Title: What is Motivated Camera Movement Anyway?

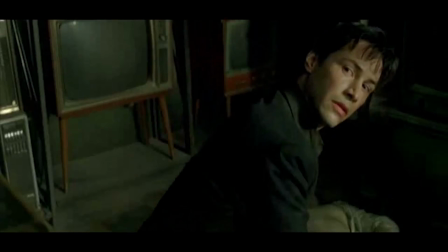246s
I mean, look at all of these push-ins and tell me that they're not pulling you in, even outside of the context of the story.
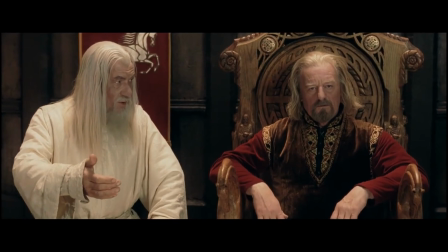252s
Just this little clip of these people being pushed in on has an emotional effect on you as an audience member.
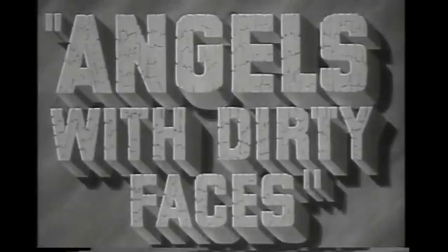259s
One of my favorite examples of a push-in is from Angels with Dirty Faces by Michael Curtiz, who, next to Spielberg, is probably the best ever at moving the camera.
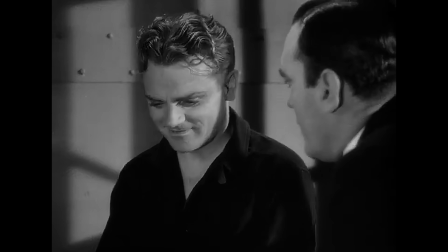268s
James Cagney's Rocky Sullivan is a gangster who the kids in the neighborhood look up to.
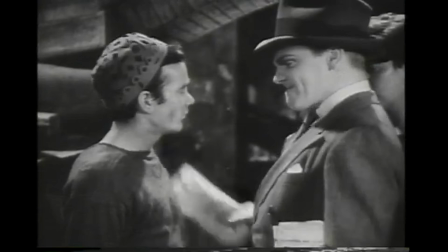272s
They idolize him and put him on a pedestal that he really doesn't need to be on.
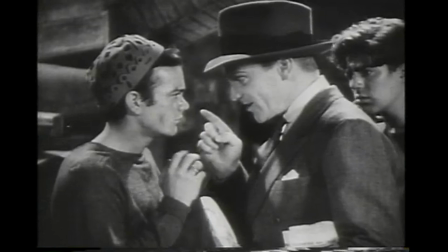277s
And in fact, a lot of them are thinking about going into a life of crime just like him.
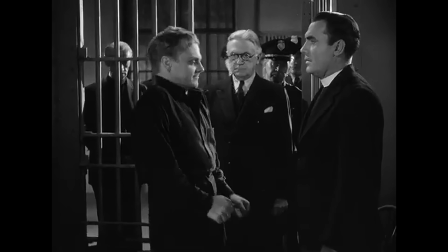282s
But Rocky is not a bad person. He's a victim of his circumstances, and the film goes out of its way to show that.
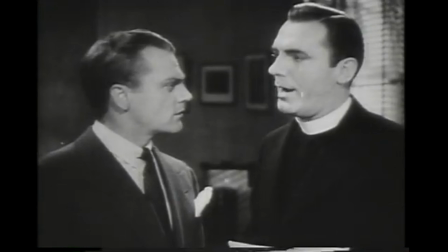288s
One of his best friends growing up has become a priest who's mentoring the boys that look up to Rocky.
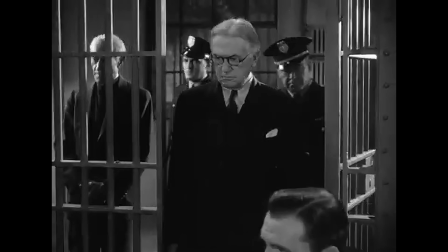293s
Spoiler alert, Rocky gets caught and is eventually sentenced to execution.
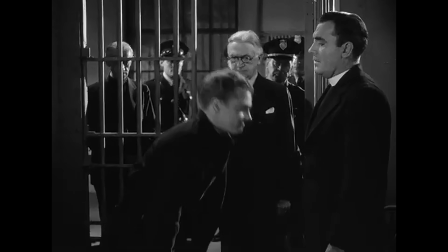299s
And his friend the priest requests one thing,
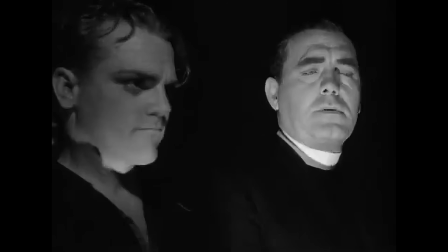302s
and that's that he shows the children that life of crime is not glamorous and doesn't end well.
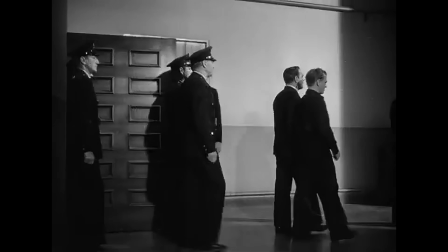308s
Now, Rocky, on the surface, is against this because he's hard as nails, he's tough, he doesn't want to show any sign of weakness.
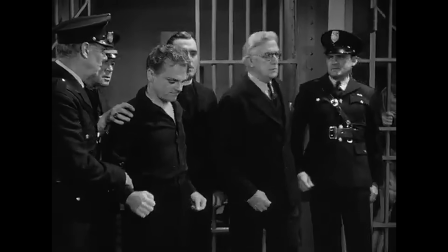316s
His character throughout the film has been shown as one that actually cares for these boys and actually cares for their well-being.
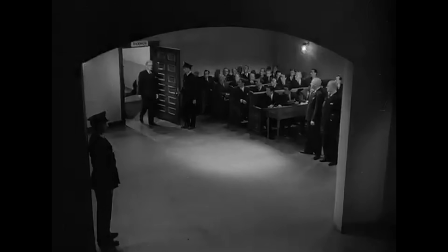322s
So when it's time for him to be executed, he puts on a performance, a show, to act like he's afraid of being executed.
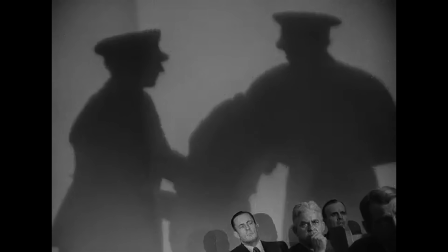329s
Not because he actually is, but for the sake of the boys,
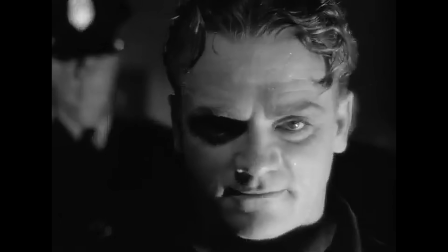333s
to see him going out like a coward and see that the life of crime that they're idolizing is not actually as glamorous as it seems.
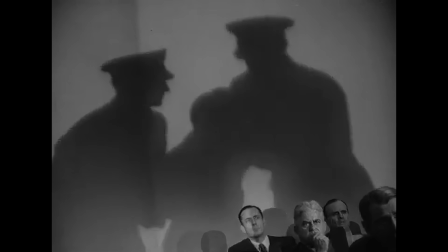342s
Then you get this pushing on the priest, who thought that Rocky wasn't actually going to do it. You see, when I give you the context of the motivation of the push, the emotional weight becomes more heavy. That in itself is motivation, and it makes the scene more poetic and beautiful.
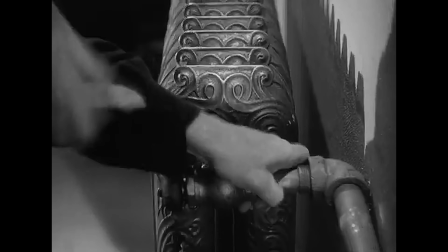357s
But it's not just dollying in or out that can be emotionally motivated.
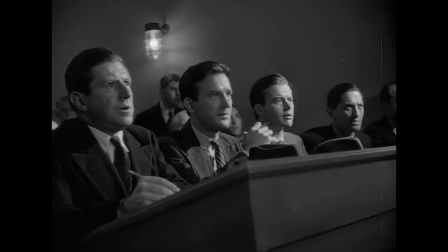360s
A pan can and a truck left to right or a boom up and down also can be emotionally motivated.
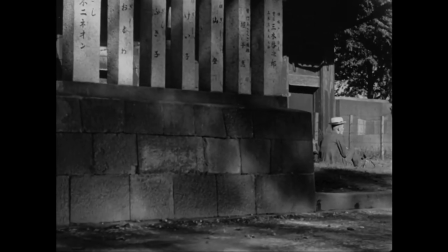368s
A great example is this movement from left to right from Ozu, who's notorious for not moving his camera.
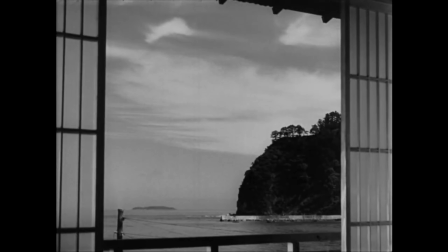374s
Ozu strips away the artifice of cinema and all of its tools to give you a slice of life.
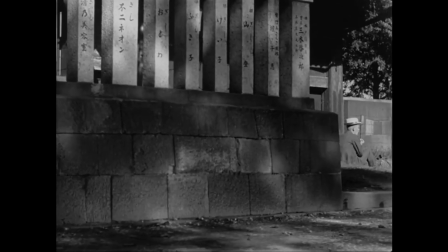379s
He's very particular with his compositions and the way he places the camera to show his stories.
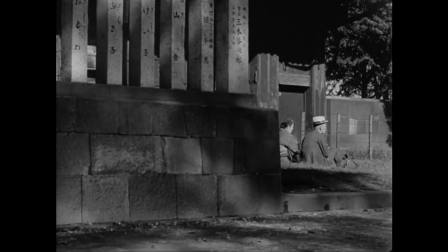386s
It's simple, it's geometric, and it's emotionally poignant. So when he actually does move the camera, it's almost jarring for the audience.
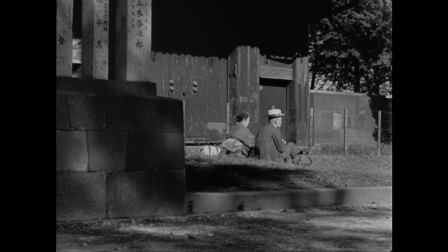394s
This movement from Tokyo Story shows the passage of time, but also shows the realization for the characters of their aging. Emotional motivation is important, which this shot has a lot of, but before I get to that, I got one more thing that's important for motivating camera movement.
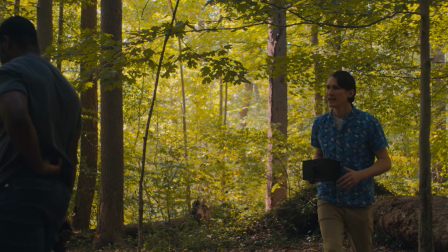410s
We also need to pay attention to the audience's perspective.
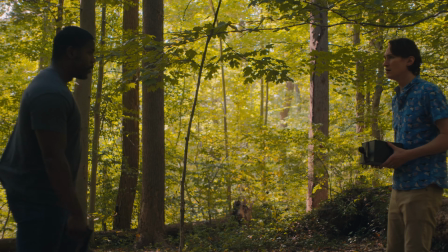414s
Sometimes a director will make the audience a part of the film and motivate the camera movement by the audience's curiosity.
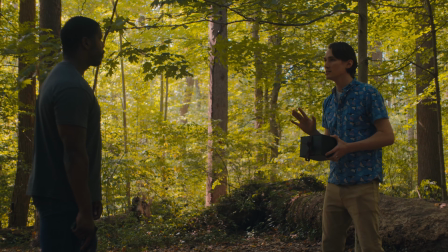422s
See, in this scene, I have my character ask this question.
You think he is?
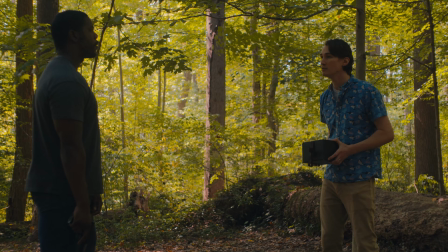428s I mean, he's kind-hearted. He couldn't be a murderer.
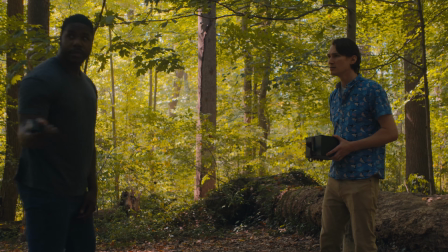435s Why's he got you meeting him here in the woods? And then I move the camera like this.
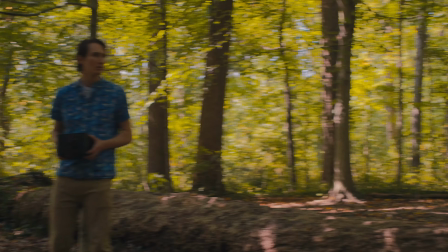439s It's not normal behavior.
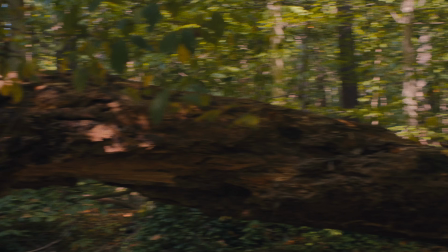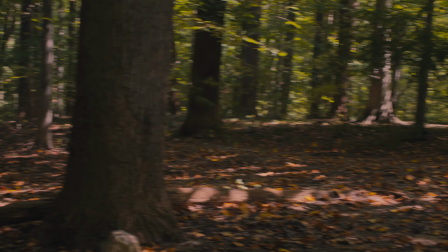447s I didn't really think about that. Either way, I won't let you kill him.
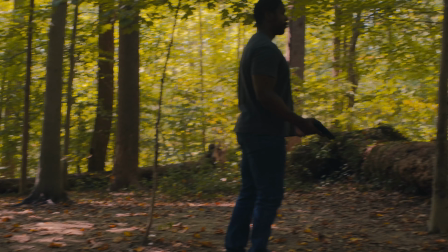455s If you do, then I'm just as fucked up as him. Really, I am.
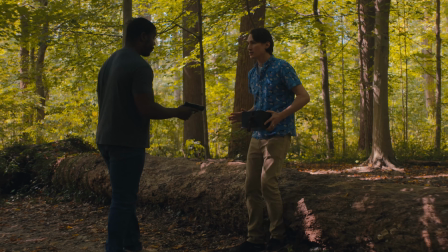461s
Which on the surface is completely unmotivated, but it mimics the curiosity of the audience and of the character in the scene.
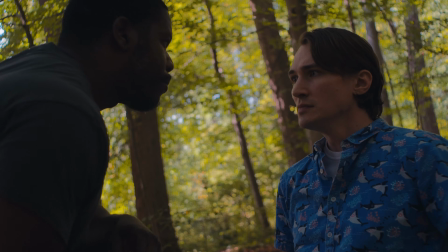468s
Why does he have you meeting in the woods? It's like looking around like, oh yeah, we are in the woods.
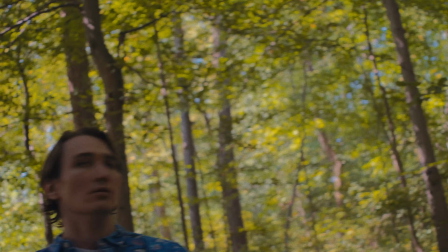474s
This is all taking place in an odd space. It's relevant camera movement that is motivated by what's going on in the scene.
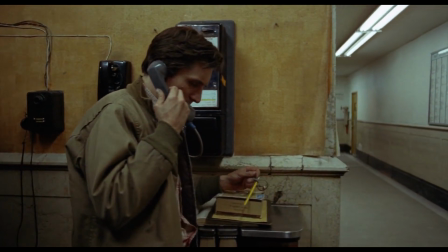481s
Now, back to this by Scorsese and Taxi Driver.
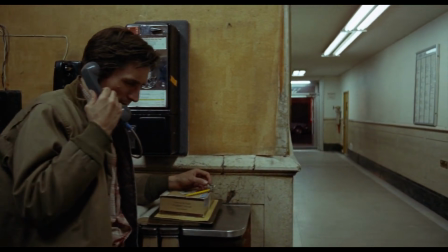485s
No, this is not motivated by the movement of the character, but it is motivated by the audience and the emotion of the scene.
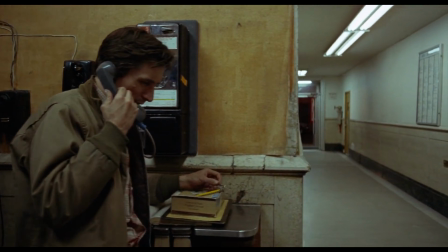494s
This is a very awkward scene.